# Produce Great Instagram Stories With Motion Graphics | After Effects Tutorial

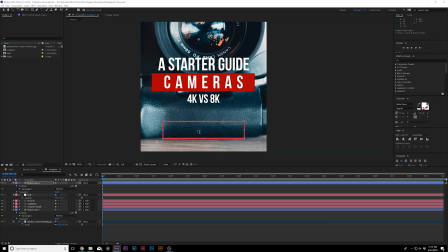[4:13]
And we can center this up. And we can put in here, watch here. So we know people can, you know, swipe up, or they can learn more about something if they click on your profile. It's just a nice call to action. And, you know, now you have your title in there.
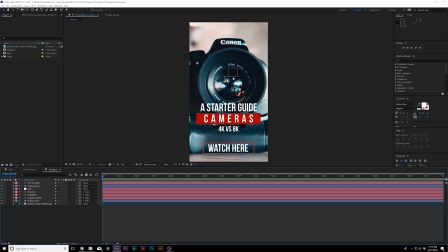[4:32]
So now this is our bare minimum of making this work. But I really want to make this pop even more, because we don't really have an amazing image. And, you know, I really want to make sure this stands out the best as we can. And you might not have the best images to work with. So what we can do is maybe grab the rectangle tool again. I'll change this color to white. I mean, we'll see what we'll want in a second.
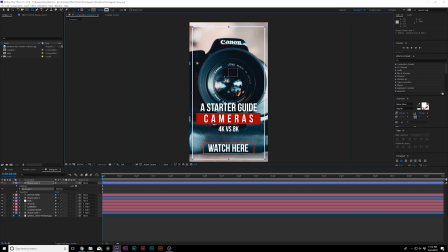[4:51]
And I'll just draw out a nice bounding box around this. And, you know, just adds a little bit more design to it. And we can make sure this is centered up within our composition.
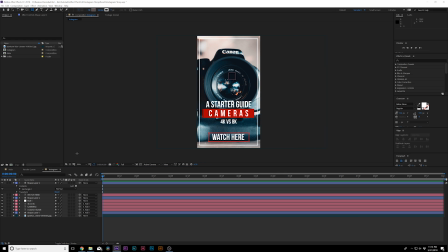[5:00]
And I think that looks nice. And then I want to just grab the another rectangle here, and this time we'll just turn off the stroke, and we'll turn the fill up back on, and we'll set this to black, click OK,
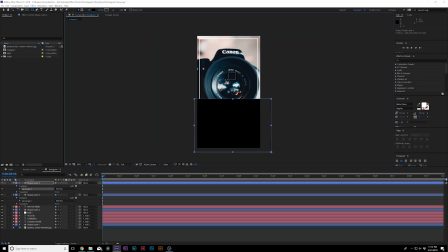[5:15]
and here, maybe I'll just draw out a black rectangle like this. We'll put this underneath everything.
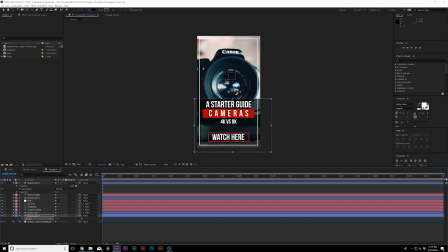[5:21]
We'll hit T on our keyboard for opacity, and we can lower the opacity to about 50 to 60%, and this will help make things stand out a little bit more. I'll probably move this up, and that text is really standing out, and there's a lot of emphasis on our title and such.
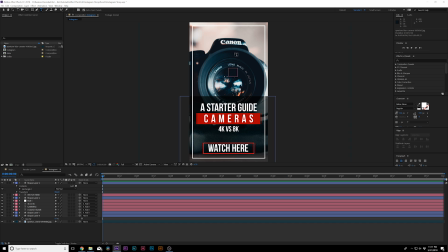[5:36]
And of course, there's nothing here at the top. This is where I would probably go as far to put a logo or something else. I mean, there's just not much balance in this image, so we come here and type out, our channel. And what I would do here is maybe just draw out a box going across like so and put this underneath.
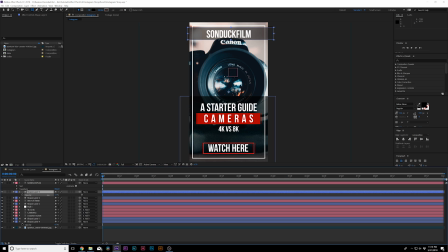[5:52]
SonduckFilm just helps us stand out a little bit more and lower the opacity on this box to be about the same opacity as this one. And this will make our title stand out even more. And I would make sure that the layer is underneath the white solid, of course.
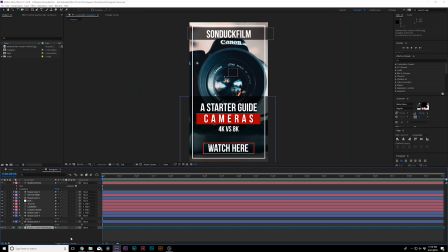[6:07]
And if we're having any issues blending this together, we can always lower the opacity on the main image. Okay, so now that we have our layout in here, and perhaps we're happy with this, perhaps we're not, but I want to really move on to the animation and add in some extra design elements.
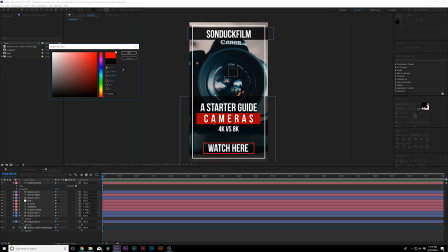[6:20]
So maybe we can add an actual like branding element. So perhaps, we want to add just a little bit of shape animation in here.
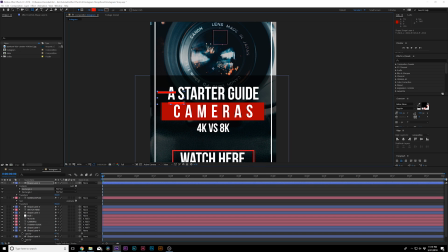[6:27]
What we can do is like draw out a bunch of, rectangles like this, and I'm going to animate these, and we'll keep them generally like, red.
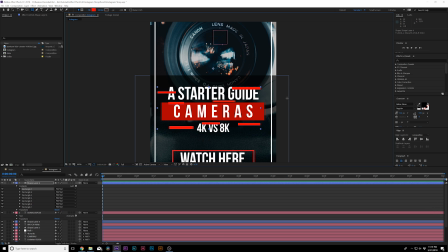[6:35]
I think that's totally fine. And what I'm going to do here is just specifically just animate them and just drawing out some random rectangles. And we're going to create a cool animation here. And before I do that, go to Effect, Perspective, Drop Shadow.
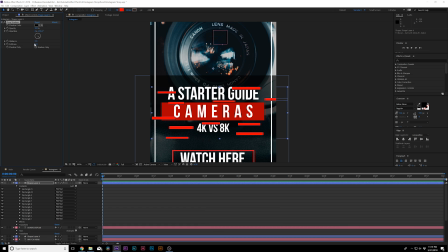[6:49]
And I'm going to increase the opacity to 100%. And I'm going to bring the distance down to 0 and increase the softness. So these will kind of pop out. And I want to make sure that these are going to animate from left to right constantly. So what I'm going to do is click on Contents, go to Add, and add a group.
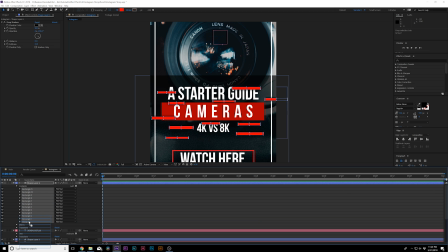[7:07]
And I'm going to add all these rectangles to this group just by clicking all of them and drop them into the group. Now I'm going to take Transform Group 1, add a keyframe for position. I can move forward here. So maybe it'll go by to like, 2 seconds or so. And I'll just have these move over like this.
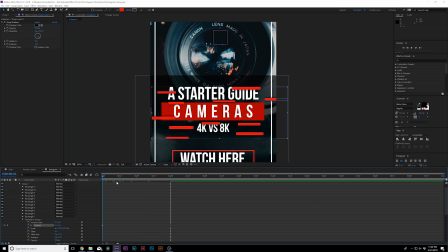[7:26]
Okay, so now they're going off the screen, but I want them to constantly be on the screen. So what I can do is click on Contents, go to Add, and go to Repeater. Now, we open Repeater 1, we go to Transform Repeater 1, we go to the X position, and we can just move these over.
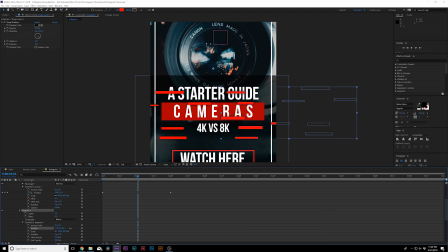[7:44]
And we can, of course, maybe manipulate the Y position by a little bit. So now, we just need to make sure that we move the last keyframe over to like say 5 seconds is our story or something, and we can continue to animate these over.
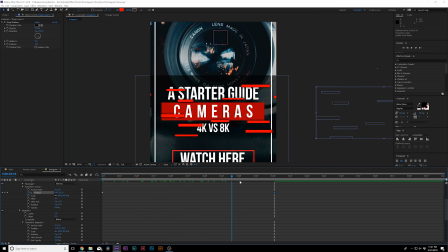[8:00]
So now we have this constant animation of these lines going by and really drawing attention to our main title,
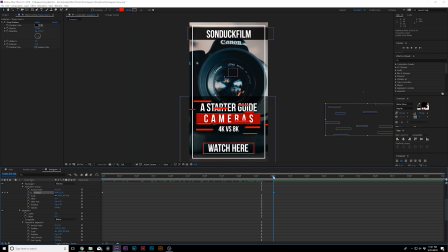[8:07]
even though maybe it's a little bit messy depending on, these rectangles are on top of our text, but I think it's, fairly reasonable thing to do.
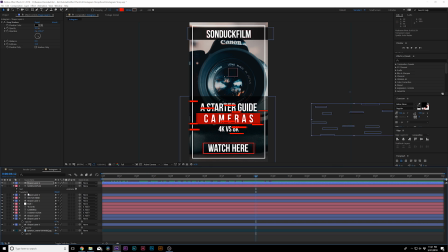[8:15]
All right, so basically now we need to animate the text and we need to make it stand out a little bit because a story, just a picture story is not enough.